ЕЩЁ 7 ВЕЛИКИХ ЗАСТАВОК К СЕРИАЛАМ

Сериал, который стал феноменом, и многие выделяют его заставку. Признаюсь, я долго не выкупал, в чем соль. Да даже Эмми еще дали, за что? Просто ведь буквы двигаются. Давайте вместе разбираться.
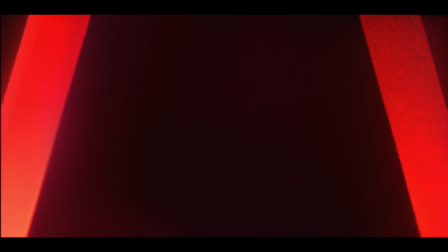Братья Даффер уже известны, пожалуй, чуть ли не на уровне братьев Руссо, И помимо концепции сериала, они были сильно погружены в разработку вступительных титров.
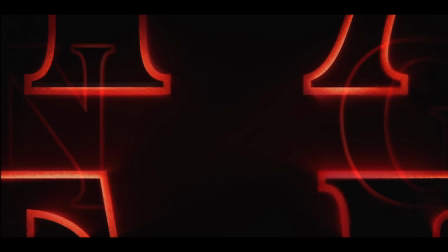Как мы уже неоднократно говорили, Стивен Кинг оказал сильное влияние на этот проект. Именно его произведения были вдохновителем всего этого.
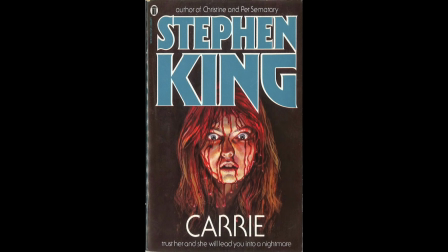А обложки его книг были референсами для титров. Вот некоторые из них, которые братья прислали студии в качестве примера.
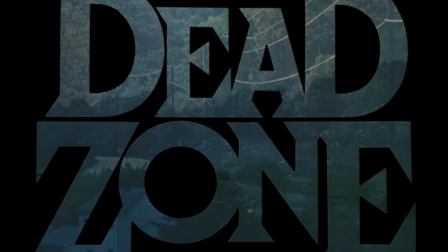Также работы Ричарда Гринберга из 80-х легли в основу концепции в качестве примера заставок той эпохи.
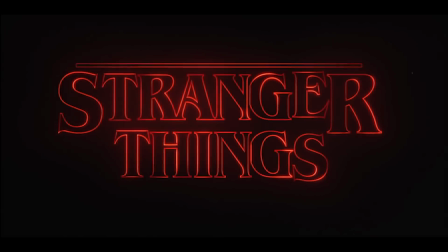Получается, что заставка «Очень странных дел» довольно точно воспроизводит атмосферу эпохи. Соединяя этот пазл в голове, уже чуть иначе начинаешь видеть общую картину, не так ли?
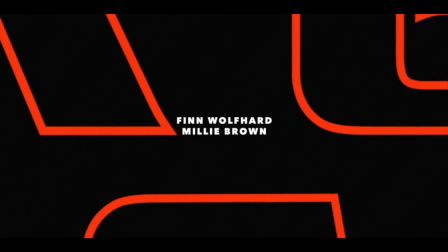Давайте взглянем на ранний концепт.
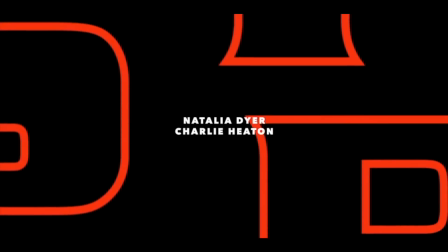Свечение букв было чуть другим, шрифт тоже, и самое главное, что движение было не таким плавным и больше ориентировались на такт музыки. А можете копнуть еще глубже и взглянуть на другой концепт.
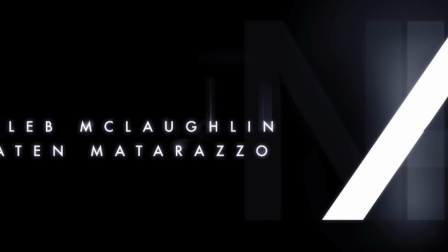Студия хотела играть с направленным светом и тенями, концепция подразумевала черно-белый вариант, который еще больше усиливал напряжение.
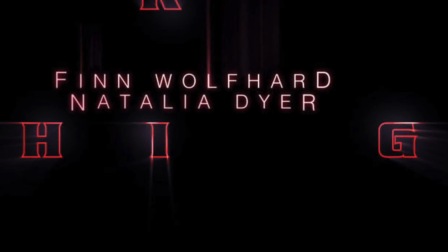Выглядит интересно, но был еще и красный такой вот вариант. И вот теперь прям совсем хорошо.
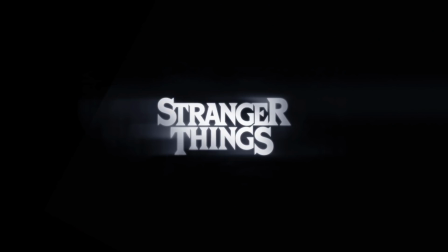Ну и напоследок давайте взглянем на варианты названия. Тут у студии сохранилось большое количество разных вариаций.
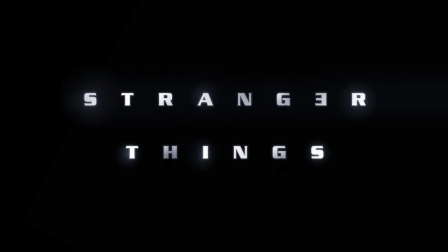Были минималистичные варианты, в других отражали букву, в третьих добавляли пыль и свет. Всегда интересно наблюдать за чем-то нереализованным и сравнивать у себя в голове. А конечный вариант мне нравится больше или меньше. По итогу заставка оказалась непереполна красивыми анимациями и видами, но у нее есть свой шарм, согласитесь. И как и весь сериал, у неё также такая атмосфера 80-х прям выкручена на 200%.
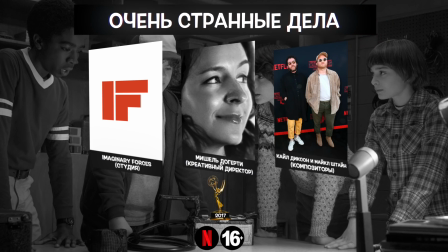Переходим к одной из самых красивых заставок, что я видел. Прямо визуальный оргазм. И всё это о заставке к сериалу Демона Да Винчи.
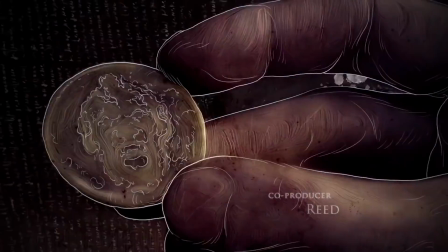Мы уже несколько раз вам рассказывали, что те или иные студии вдохновлялись работами легендарного Да Винчи при создании каких-то штук.
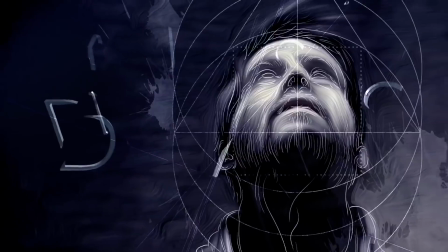И у сериала про Да Винчи просто не могло быть плохих титров. У меня они вызывают одну лишь эмоцию — восторг.
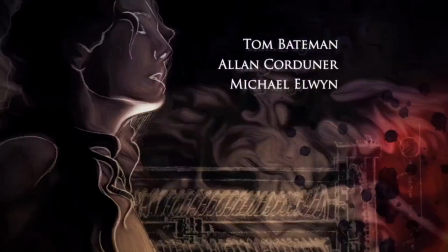Но сейчас мы вам расскажем, как они создавались и у вас вообще башню снесет. Во-первых, давайте представим, что вы создаете сериал и к вам приходят разные студии с питчами о том, как будет выглядеть заставка.
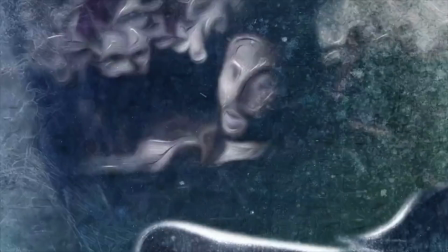Представили? Смотрим вот на этот питч. Офигеваем от его крутизны. Продано.
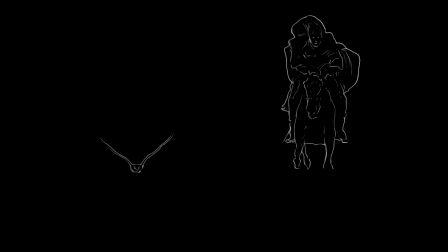А что если я вам скажу, что студия, создавшая эту красоту, на тот момент была совсем маленькой лондонской компанией.
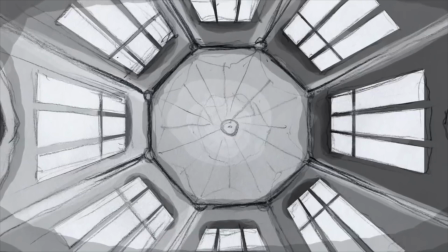Да у них всего три режиссера-дизайнера было и два человека на подхвате. Но они подошли к процессу настолько основательно,
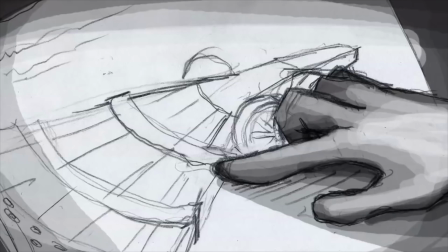что у конкурентов просто не было шансов Само собой за основу взяли работы да Винчи Но часто в качестве ассоциации с ним в голову
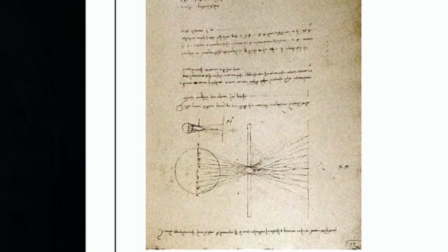приходит картинка с коричневым пергаментом И логично было бы использовать именно эти цвета Но
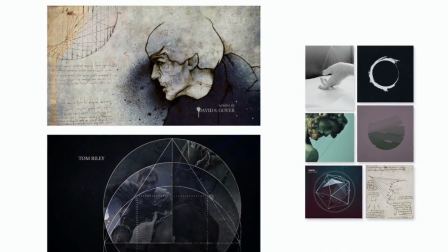заставку решено было осовременить В итоге получилась анимированная последовательность зарисовок
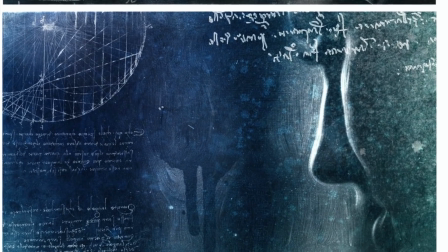И ощущение, будто бы вы листаете записную книжку изобретателя, но находясь под кислотой Замечу, что не я так характеризую эту заставку, а сами авторы Но лучше, наверное, слов и не подобрать А сейчас приготовьте свои мозги.
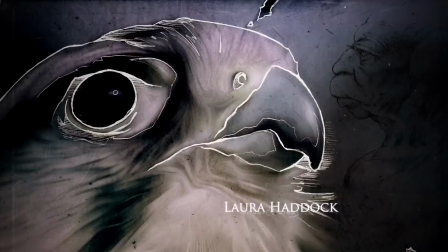Будет что-то в стиле Доуда. Вы замечали, что рядом с каждой надписью виднеется она же, но отраженная.
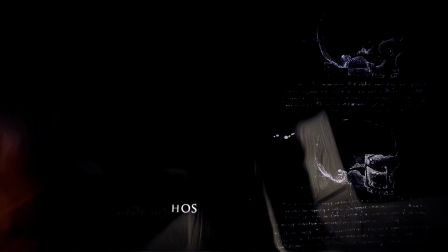Получается этакий зеркальный эффект. Все потому, что да Винчи сам прибегал к подобной технике при записи.
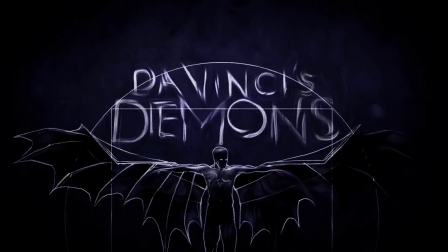А теперь давайте пустим заставку задом наперед. Причем с музыкальной темой.
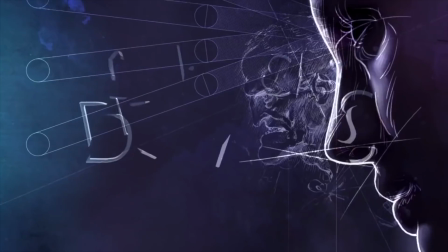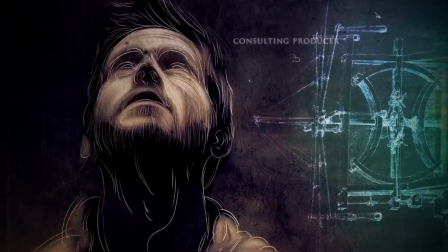Черт возьми, да это же и музыкальный палиндром! Уже упоминаемый сегодня Бэр Макрири специально написал композицию, которую можно слушать с любой стороны.
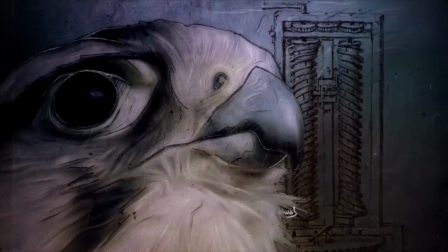Студия немного офигела от этого хода, но сделала титры под стать. Я не знаю, под какой там кислотой эти ребята, но они чертовы гения. Честно, это видео можно было создать только ради лишь этой истории. Вот в прошлый раз я говорил, что студия Эластик делает почти все топовые заставки. И вот знаете, вот эти ребята сейчас дали им прикурить.